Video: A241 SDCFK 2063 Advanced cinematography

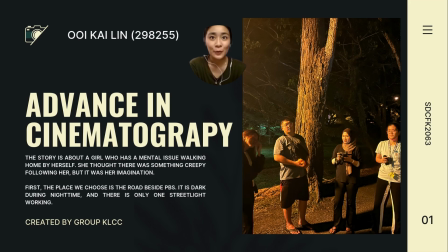0s
Good evening. I'm gonna start our first assignment's presentations for the course of Advanced in Cinematography. Our story is about a girl who has a mental issue. She's walking home by herself.
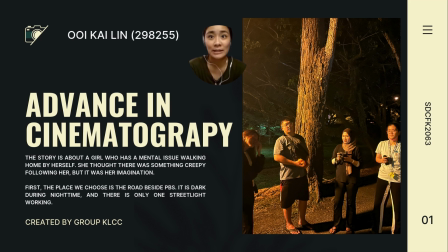18s
She thought that there was something creepy following her, but it's just her imaginations. First, the view that we choose is the road beside PBS. It's very dark during the night time and there is only one street light which is working,
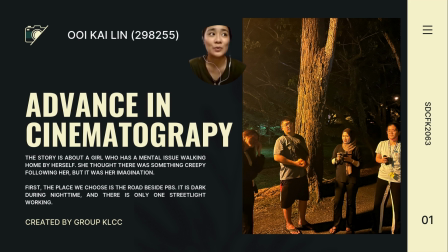37s
and this is more convenient for us to use the other lights for our presentation.
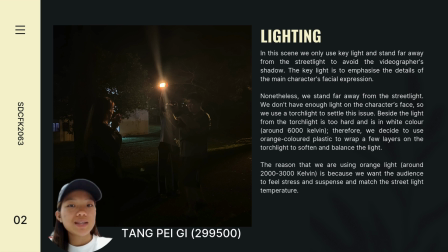47s
My name is TANG PEI GI. My metric number is 299500. First, I will talking about lighting. In this sense, we only use key light and stand far away from the street light to avoid the videographer's shadow.
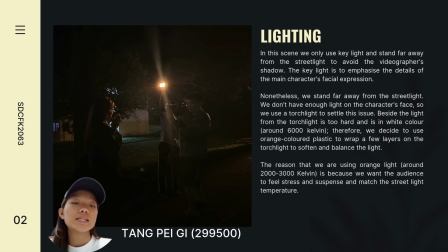61s
The key light is to emphasize the details of the main character's facial expressions. Nonetheless, we stand far away from the street light. We don't have enough light on the character's face, so we use the torchlight to settle this issue.
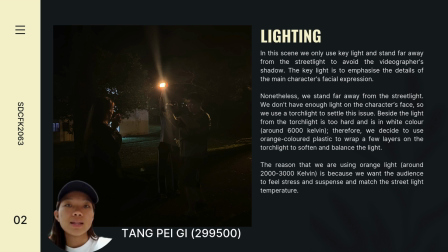79s
Besides, the light from the torchlight is too hot and is in white color, around 6000 Kelvin. Therefore, we decide to use orange color plastic to red a few layers on the torchlight to soften and balance the light.
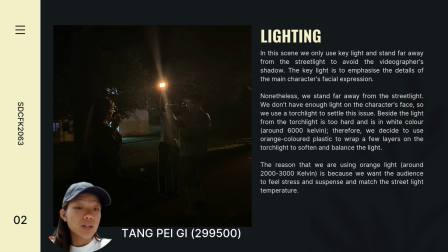94s
The reason that we are using orange light around 2000 to 3000 Kelvin is because we want the audience to feel stress and suspense and match the street light temperature.
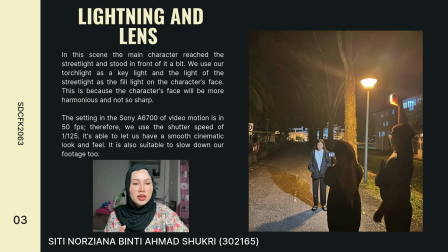111s
Lightning and lens. In this scene, the main character reached the street light and stood in front of a bed. We use our torchlight as a key light and the light of the street light to feel light on the character face.
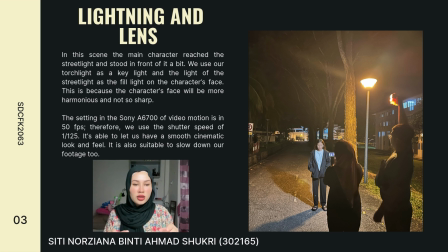126s
So this is because we use this to the character face will be more harmonious and not so sharp. The setting in the Sony A6700 of video motion is in 50 fps.
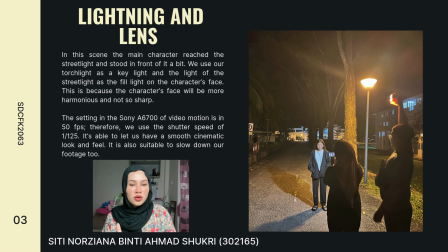144s
Therefore, we use the shutter speed of 1 per 1 to 5 is able to let us have a smooth cinematic look and feel. It also suitable to slow down our footage too.
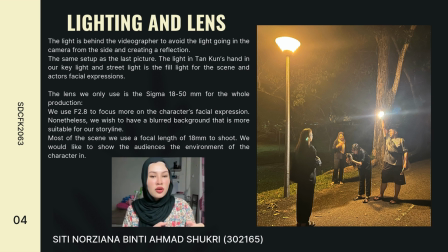159s
The light is behind the photographer to avoid the light going in the camera from the side and creating a reflection. The same setup as the last picture. The light in a TAN KUN hand is our key light and
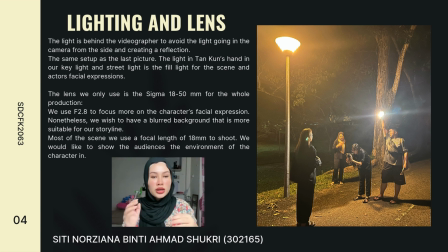175s
the street light is the field light for the scene and actor facial expression. The lens we only use is the Sigma 18 250 mm for the whole production. We use f2.8 to focus more on the character facial expression.
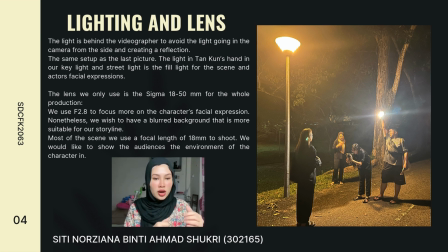194s
Nonetheless, we wish to have a blurry background that is more suitable for our storyline. Most of the scene we use a focal length of 80 mm to shoot. We would like to show the audience in the environment. Camera movement.
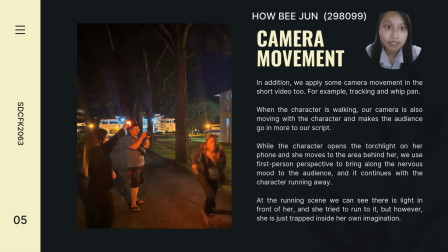214s
In addition, we apply some camera movement in the short video too. For example, tracking and whiplash. When the character is walking, our camera is also moving with the character and make the audio go in more to our script,
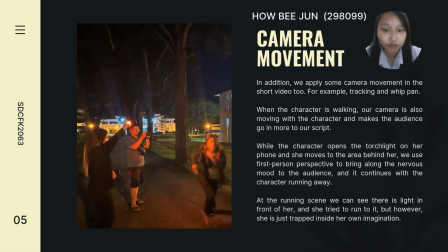232s
while the character opens the torchlight on her phone and she moves to the area behind her. We use first-person perspective to bring along the nervous mood to the audio, and it continues with the character running away.